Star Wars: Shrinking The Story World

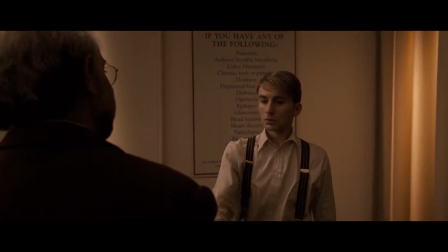In Captain America: The First Avenger, Steve Rogers signs up to take part in Project Rebirth,
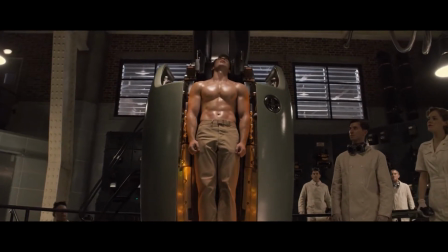and we learn that one of the scientists who helped create this hero was Howard Stark, the future father of Tony Stark,
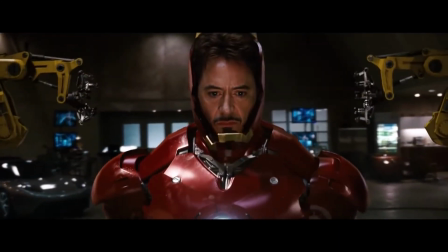a character who the audience had already become acquainted with in the 2008 film Iron Man and its successor.
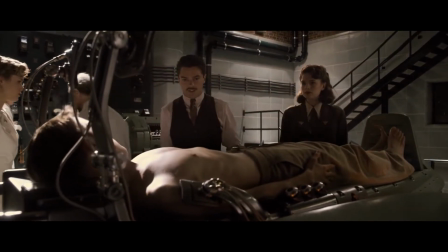This is an example of retroactive continuity, or retconning,
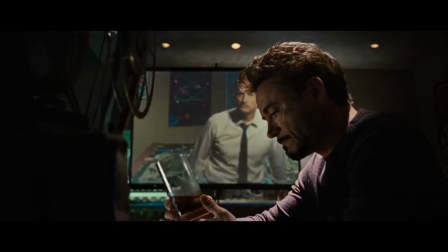where new information is presented that causes the audience to reinterpret previously depicted events, and in this case leads to what I call shrinking the story world,
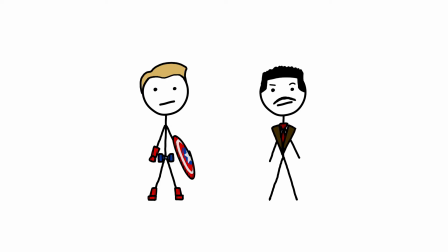where cameos, crossovers, or Easter eggs from other parts of a franchise work to link previously disparate elements of the plot,
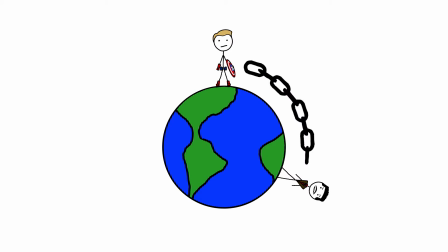making the story world, or universe, feel more interconnected and thus, by extension, smaller.
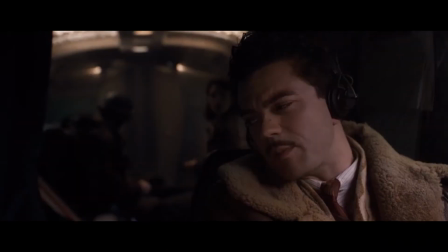For Captain America to work together with Howard Stark to end World War II and then
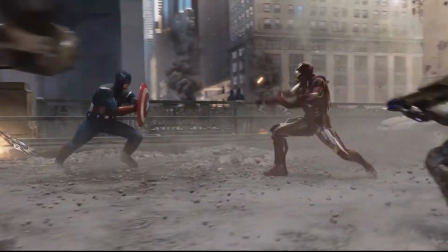70 years later end up fighting aliens alongside his son is the type of thing that'd make a guy say,
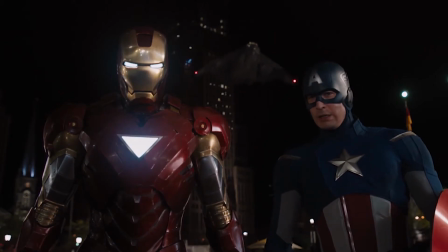huh, it's a small world. Now, an individual crossover doesn't instantly make the Marvel Universe feel like a small place.
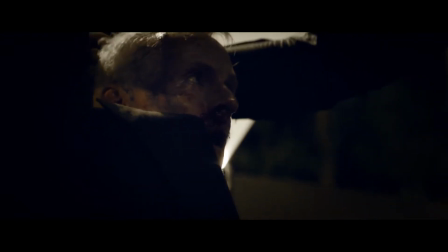Coincidences can happen after all. But each additional one added to the pile makes things seem ever so slightly smaller,
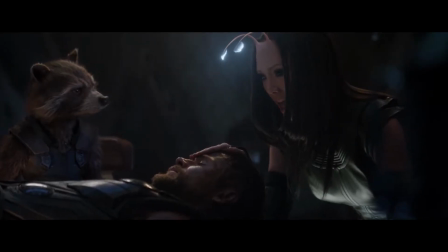until eventually it feels like no matter where you turn, you're bound to notice something or someone you've seen before.
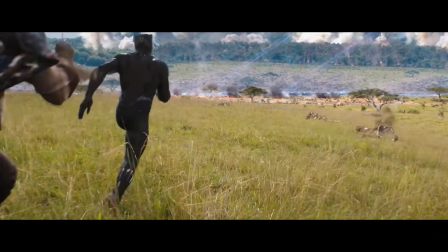Now, this isn't inherently a bad thing. After all, the MCU was designed to be this way.
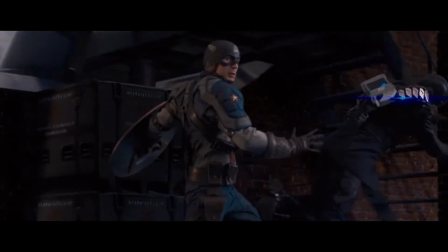It was based on a concept that was all about characters from separate stories coming together and interacting with each other,
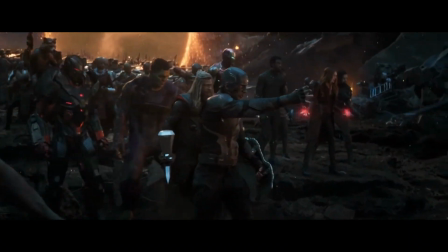and the main appeal of the franchise was the way in which everything felt interconnected, something that hadn't really been done on that scale in the medium of film before.
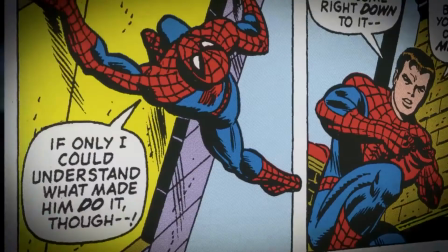Marvel Comics were marketed as the world outside your window, so the idea that you can bump into any of these heroes on the street was kind of the point.
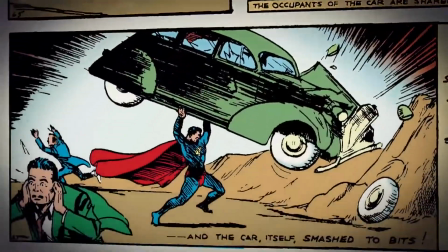Compared to DC, their primary competition, who created places like Metropolis and Gotham City,
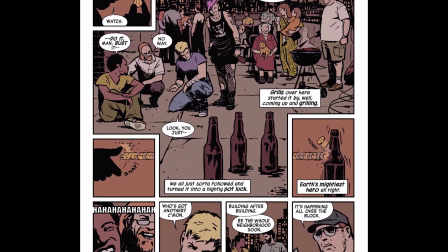Marvel set most of their stories in real places because they wanted the audience to feel like they were reading stories about real people.
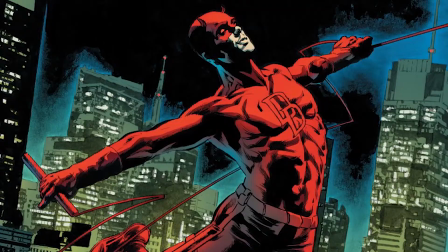Spider-Man, Iron Man, Captain America, Doctor Strange, Hawkeye, Daredevil, Luke Cage, Iron Fist, Punisher, Jessica Jones, the Fantastic Four,
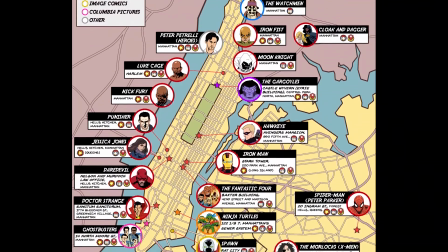and the X-Men all live and operate within the bounds of New York, so it makes sense that they would keep bumping into each other when they're in such close proximity.
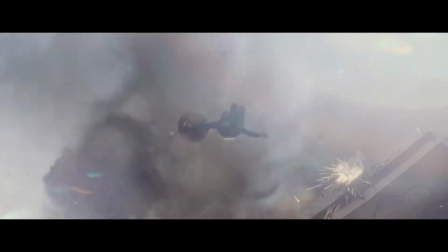Besides what we're seeing on screen, there's nothing else of interest happening in the Marvel Universe because, without the heroes inhabiting it, it's just the same as our world. But this isn't the case for everything. There is something to be said for the power of the setting.
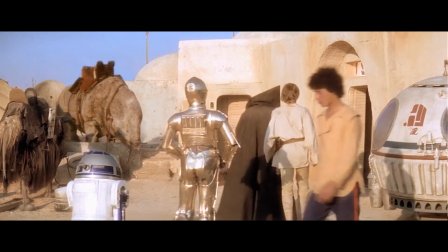In A New Hope, when Luke enters the cantina,
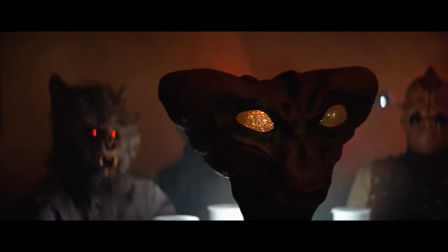he and the audience is met for the first time with a glimpse of what the Star Wars galaxy outside of Tatooine looks like.
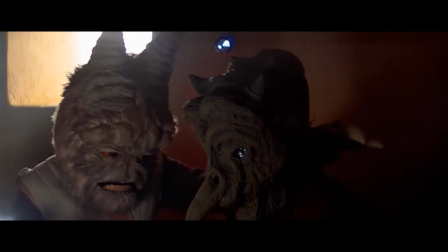And we are taken into a world completely foreign to our own.
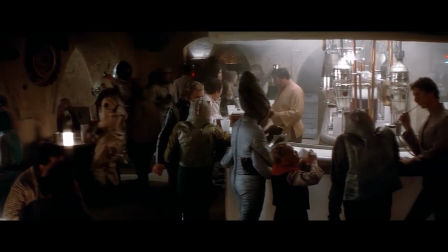A bar filled with creatures of all different shapes and sizes, a little bat thing,
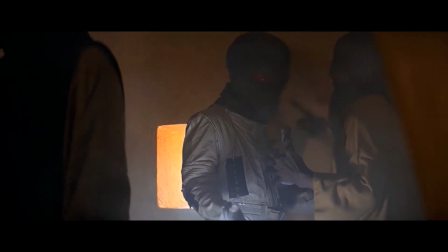some reptilian guys, a couple blue aliens, the devil for some reason, a freaking wolf man.
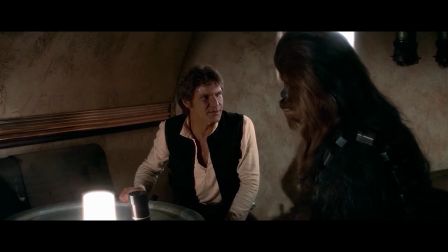Han Solo hangs out with this big furry creature, and that's treated as completely normal.
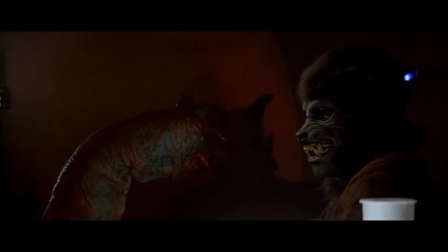The message is clear. There are a lot of people in this galaxy, and they come from a lot of different places.
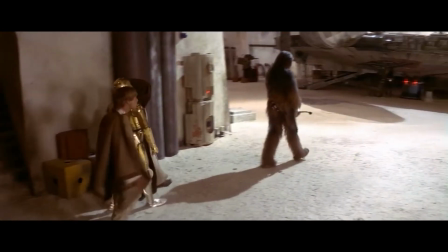Where are those places? Doesn't matter, we've already moved on with the plot.
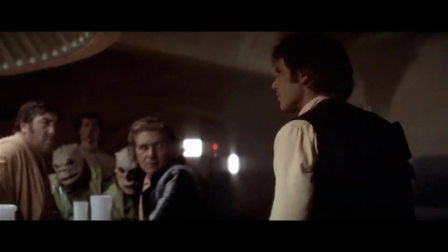None of those people are relevant to the story we're telling right now, so they aren't given the opportunity to take any focus away from it.
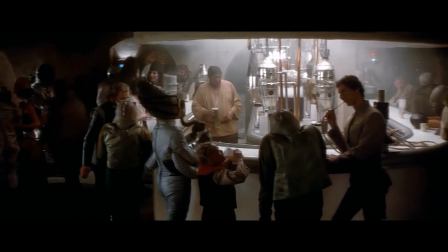Because this visual here is for one purpose only: world building.
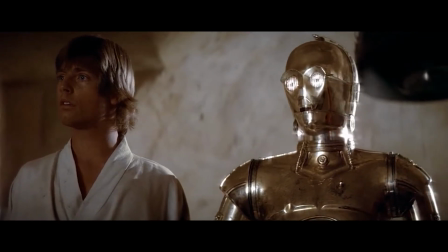To establish that the galaxy is bigger than we previously thought. When Han says, "I've outrun Imperial starships.
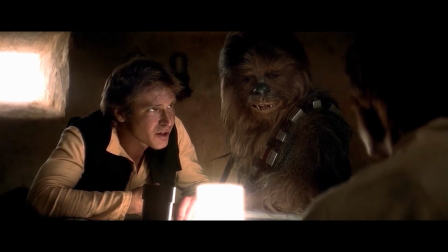Not the local bulk cruisers, mind you. I'm talking about the big Carillion ships now."
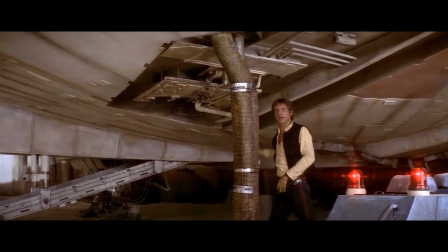And expects the others to comprehend what that means, it tells the audience that these characters have a shared understanding of things that don't exist in our world.
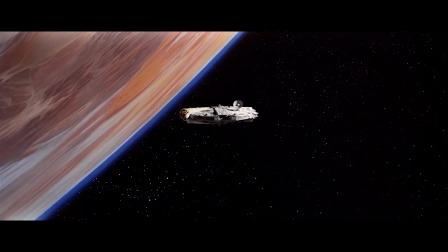There's an entire galaxy filled with other things happening, and we're just getting a glimpse into it.
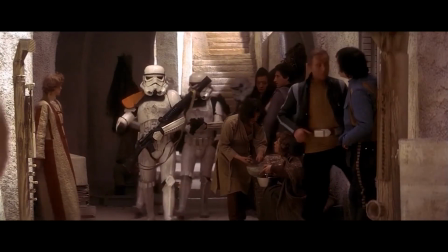And that's exactly the appeal. The idea of a large story world is beneficial for a franchise because it sparks imagination,
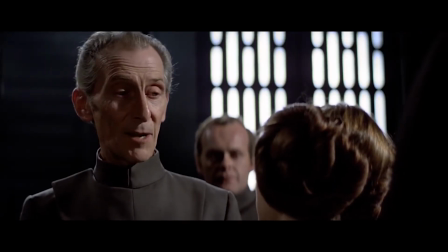creates greater intrigue and inspiration for future stories set in that world, and makes the story we're witnessing feel that much more important and unique.
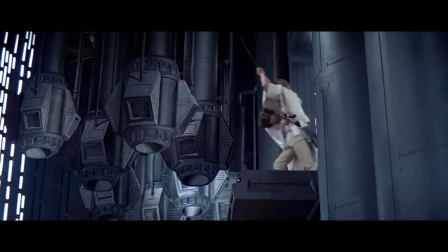In this type of story, the setting is just as important as the characters.